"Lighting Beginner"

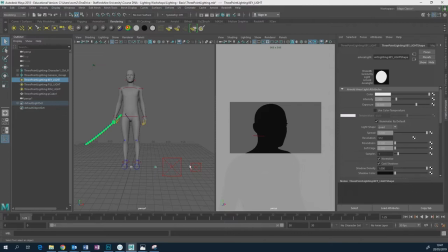[32:50]
After this, you notice the different sizes, and this is going to make a difference as well. So the key light, so normally you start with the key light. So if you've not used Maya before, for the people who haven't used Maya, if the people who haven't used Maya, they've probably used Max.
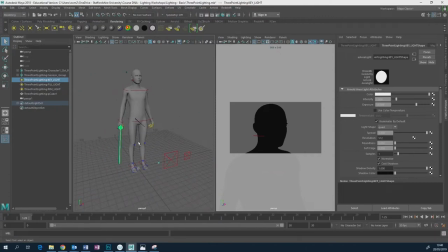[33:05]
So it's similar in a way, except you hold down Alt and left mouse button lets you tumble around. Alt and middle mouse button, keep it held down, the mouse wheel lets you kind of track around, and Alt right mouse button that you move in and out.
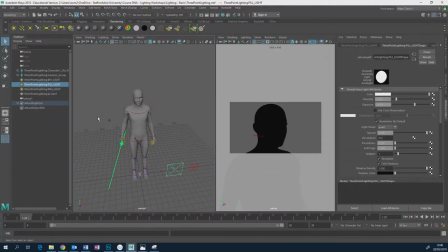[33:21]
And you select objects by clicking on them in the viewport or clicking on them in the outliner just here. And on the other side, you've got this thing called the attribute editor. So as I select each one of these lights, you can see that the exposure is changing on each one. I've done some preset values into here.
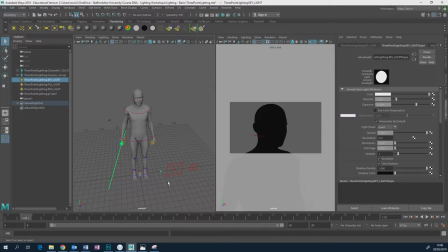[33:39]
And if I want to move an object in Maya, I select it and tap W. If I want to rotate it, I tap E. And if I want to scale it, I tap R. So E, W, E, R, they're all next to each other on the keyboard, so it's fairly easy to remember. W, E, R. So I'm going to start one light at a time.
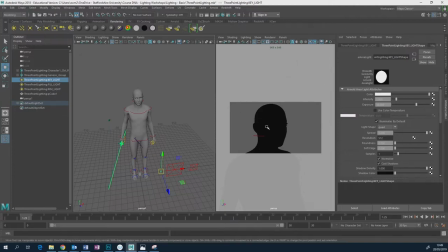[33:59]
What I've got set up here, this is my camera point of view. And I've also got a little bookmark, because Maya, for reasons that I have no idea why they chose to do this,
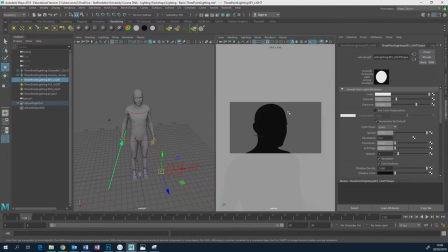[34:12]
undo doesn't work if you change the camera in Maya. You can make it so undo will work, but by default it doesn't. It isn't like that. So bookmark, if you accidentally go, oops, uh-oh, how do I get back to there?
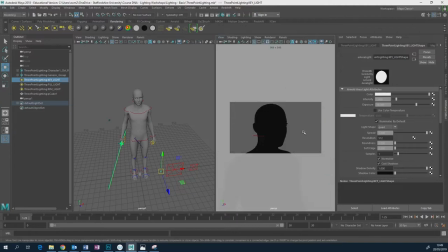[34:25]
You go to view, bookmarks, three-point lighting. That'll take you back. All right, this is a very, very quick intro to Maya. Three-point lighting then. So we want to light this character so that we can see them, we show it off in the best, most aesthetically pleasing way.
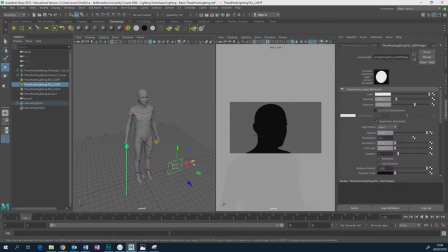[34:41]
We're going to start off with the key light. We're not going to bother. Don't even think about start moving these yet, okay? Key light first. It's the smallest light. So we're going to lift it up. I'm going to move it around, and you can begin to see that it's got an effect in the viewport.
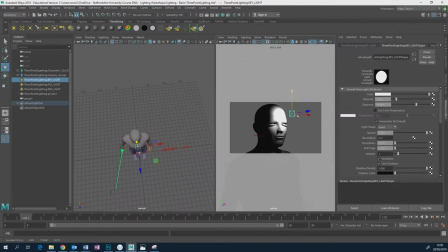[34:57]
In Maya, just use this as a general guide. The actual illumination, the brightness, is going to be different when we render it. So we want to move this around. Now, key lights, in general, but not always, tend to be to one side and a little bit high up, pointing down.
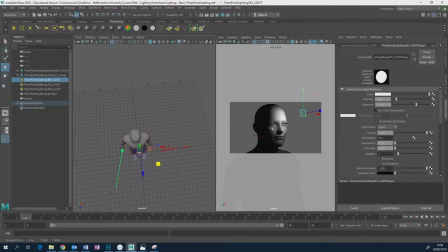[35:14]
Imagine them as being, they're the most important light, because they're going to be, they're going to decide what the main shadows are doing and whether the light's going to be lit from that side or this side, from below or side this side.
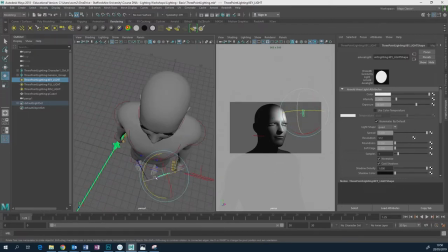[35:28]
So you want to position it, the little arrow sticking out, it's not an arrow, a little line sticking out of the light shows you the direction it's facing. So we're going to move it around. You can see how it plays around like this. So I'm not bothering with that fill light at the moment or that rim light. I just want to decide how I'm going to light this. And one of the key giveaways,
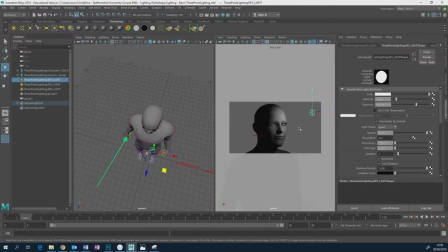[35:48]
a really handy feature on the human face, by the way, if you tap space when you're hovering over a viewport, you maximize it.
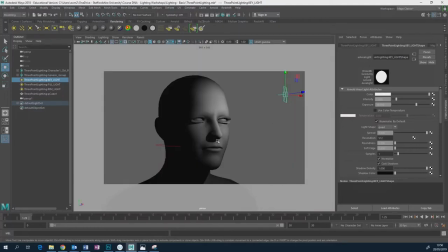[35:56]
I'm looking for the shadow cast by the nose. That's what I'm looking at.
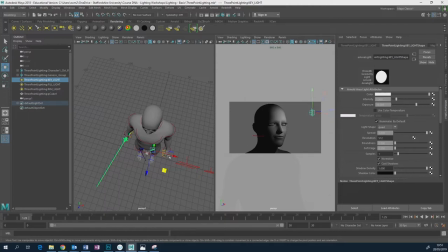[36:05]
That shadow cast by the nose can really change the feel of your lighting, and it can be flattering or it can be unflattering. You can very quickly turn your models into little mini Hitlers by doing that, having the light like this.
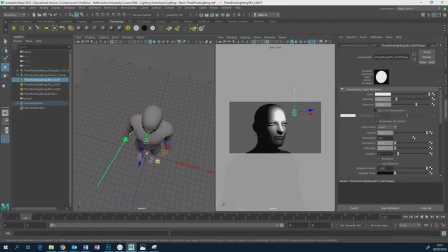[36:23]
You've got a little Hitler moustache going on there, right? Now, again, if you want that to happen, fair enough. Most people don't want that to happen, unless they're Nazis, but I'd hope there are no Nazis here. So look to see what's happening to the shadow on the nose. It's a good giveaway.
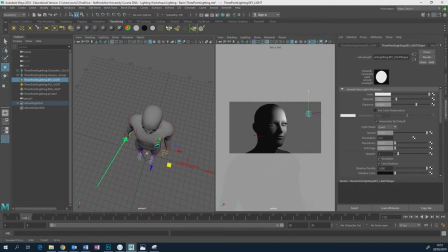[36:41]
So I'm going to roughly position this, and I'm going to make moving, it's a bit difficult, isn't it? Moving this light up and down and then rotating it.
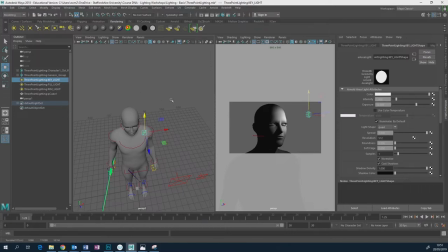[36:52]
A nicer way of doing this is have the light selected, and in this viewport, go to panels, look through selected. Suddenly you get this, whoa, this crazy kind of wide angle kind of view of your character. But now essentially, it's made the camera in this viewport the light.
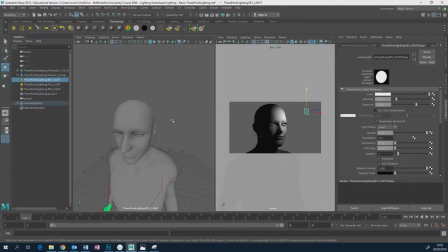[37:11]
So I can rotate and move around as if it were a camera. You can see how the light's changing position. It's just a little bit more of an intuitive way of positioning a light. So I'm going to take this slow, okay? I make no apologies for this. I'm not going to go fast.
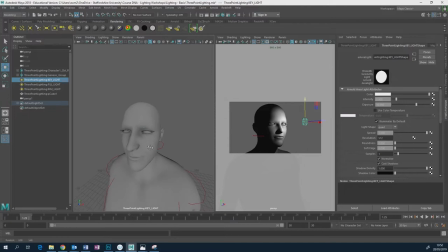[37:28]
So I want my light to be casting a shadow that's a little bit up and to the side. And I don't want, really, I don't really want the shadow of the nose to make a little Hitler tash. So I'm going to position it to the side. I don't want, it's a local light source I'm simulating here.
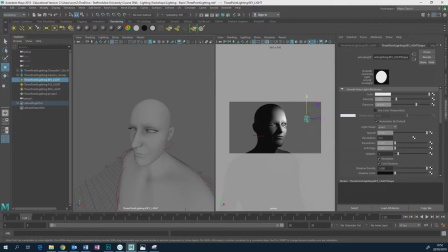[37:46]
So I don't want necessarily both of these eyes to be exactly the same illumination. I'm quite happy with one side of their face to be a little bit more brightly lit than the other. And we're getting this core shadow here happening down here, which I think is quite pleasing. Okay, so I'm going to position it like this.
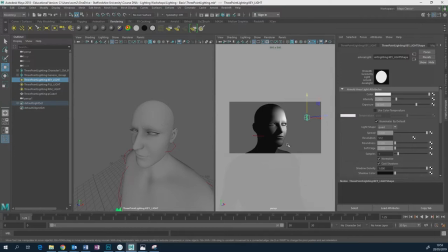[38:06]
And as I mentioned, you get an idea of what it's going to look like, but you don't get a properly accurate idea. You're going to have to actually render this to see it. So if you want to render it, you have to make sure that you've got this viewport selected just by clicking on it, and even then it might not work, you might have to change it,
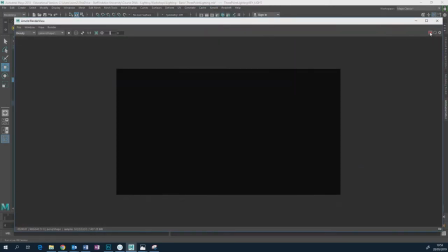[38:24]
and go to Arnold, open render view, and hit the little play button, and you get instant little render.
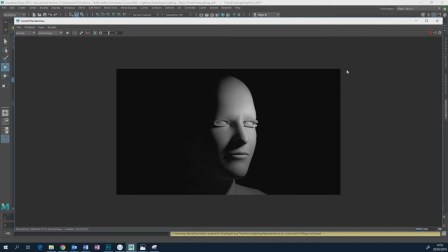[38:33]
Okay, so I'm quite happy with that. I could fiddle around though, and I could tweak it till kingdom come, and I'd be quite happy. I'd be having a good time.
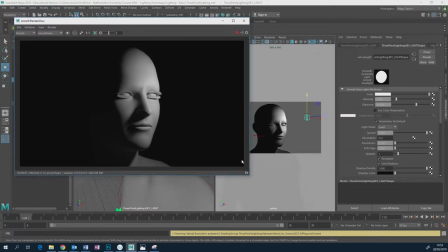[38:45]
You get no complaints from me.
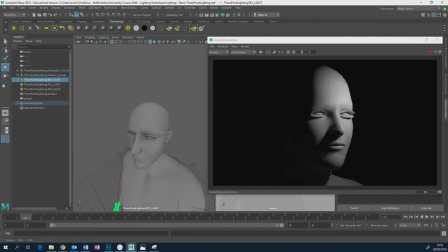[38:48]
It's relatively quick to interact and update, so you can sort of continue to further tweak the position of the light and watch it update. Notice that these are local light sources, so if I move away, the light's going to get dimmer.
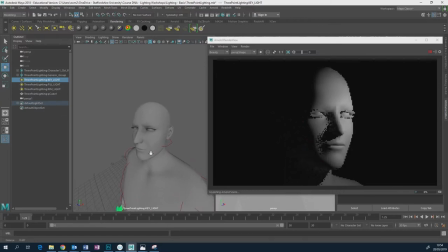[39:07]
If it were a direct light source, there would be no change in illumination, because it doesn't matter where the direct light source is. So when I'm happy with my key light,
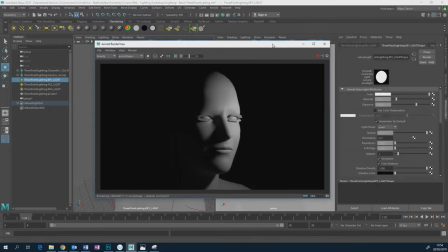[39:20]
and I'm quite happy with that key light, only then do I continue with my fill light.
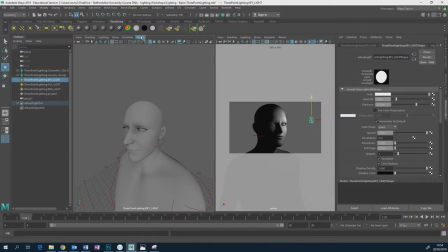[39:26]
So I'm going to stop that rendering. I'm going to make sure that I switch back to perspective one here. That's how you choose your cameras up here. I should have got rid of the sort of defunct, I should have named these, but ideally perspective one is what we're looking at through here.
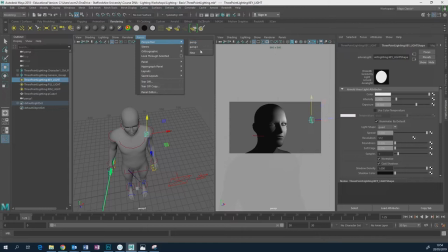[39:46]
Perspective is what we're looking at through this one, our camera view. And perspective one is kind of like our working kind of view. Okay, so now that I've done my key light, I'm going to do my fill light. Notice as well that my fill light is a lot bigger in size than the key light. What's a fill light for? Well, at the moment, when I render,
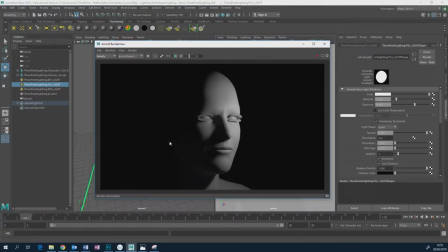[40:06]
the key light lights this side of the face, but the side that's not facing the key light is in complete shadow. You can't see anything at all because I haven't got any ambient light. This guy's not outside. There's no light from the sky hitting him at all, you know?
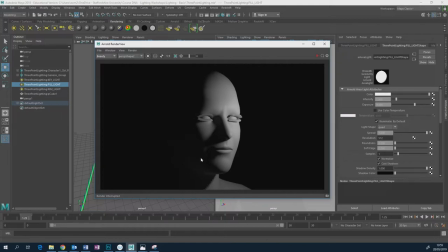[40:20]
So it's completely pitch black. So the fill light is a way of you to be able to control just how dark the darkest side of your object is going to be. Okay, and it tends to be a big light because
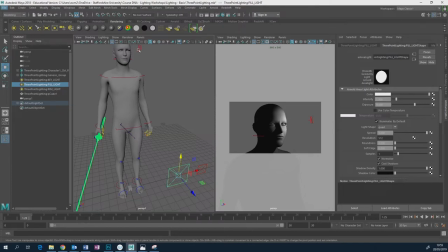[40:38]
the smaller your light is, the sharper and crisper your shadows are going to be. The bigger your light is, the softer and fuzzier and more indistinct your shadows are going to be.
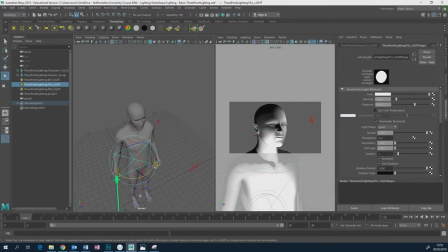[40:49]
Again, we're going to load up that area light scene in a bit, and we'll see that in action a little bit more obviously than here.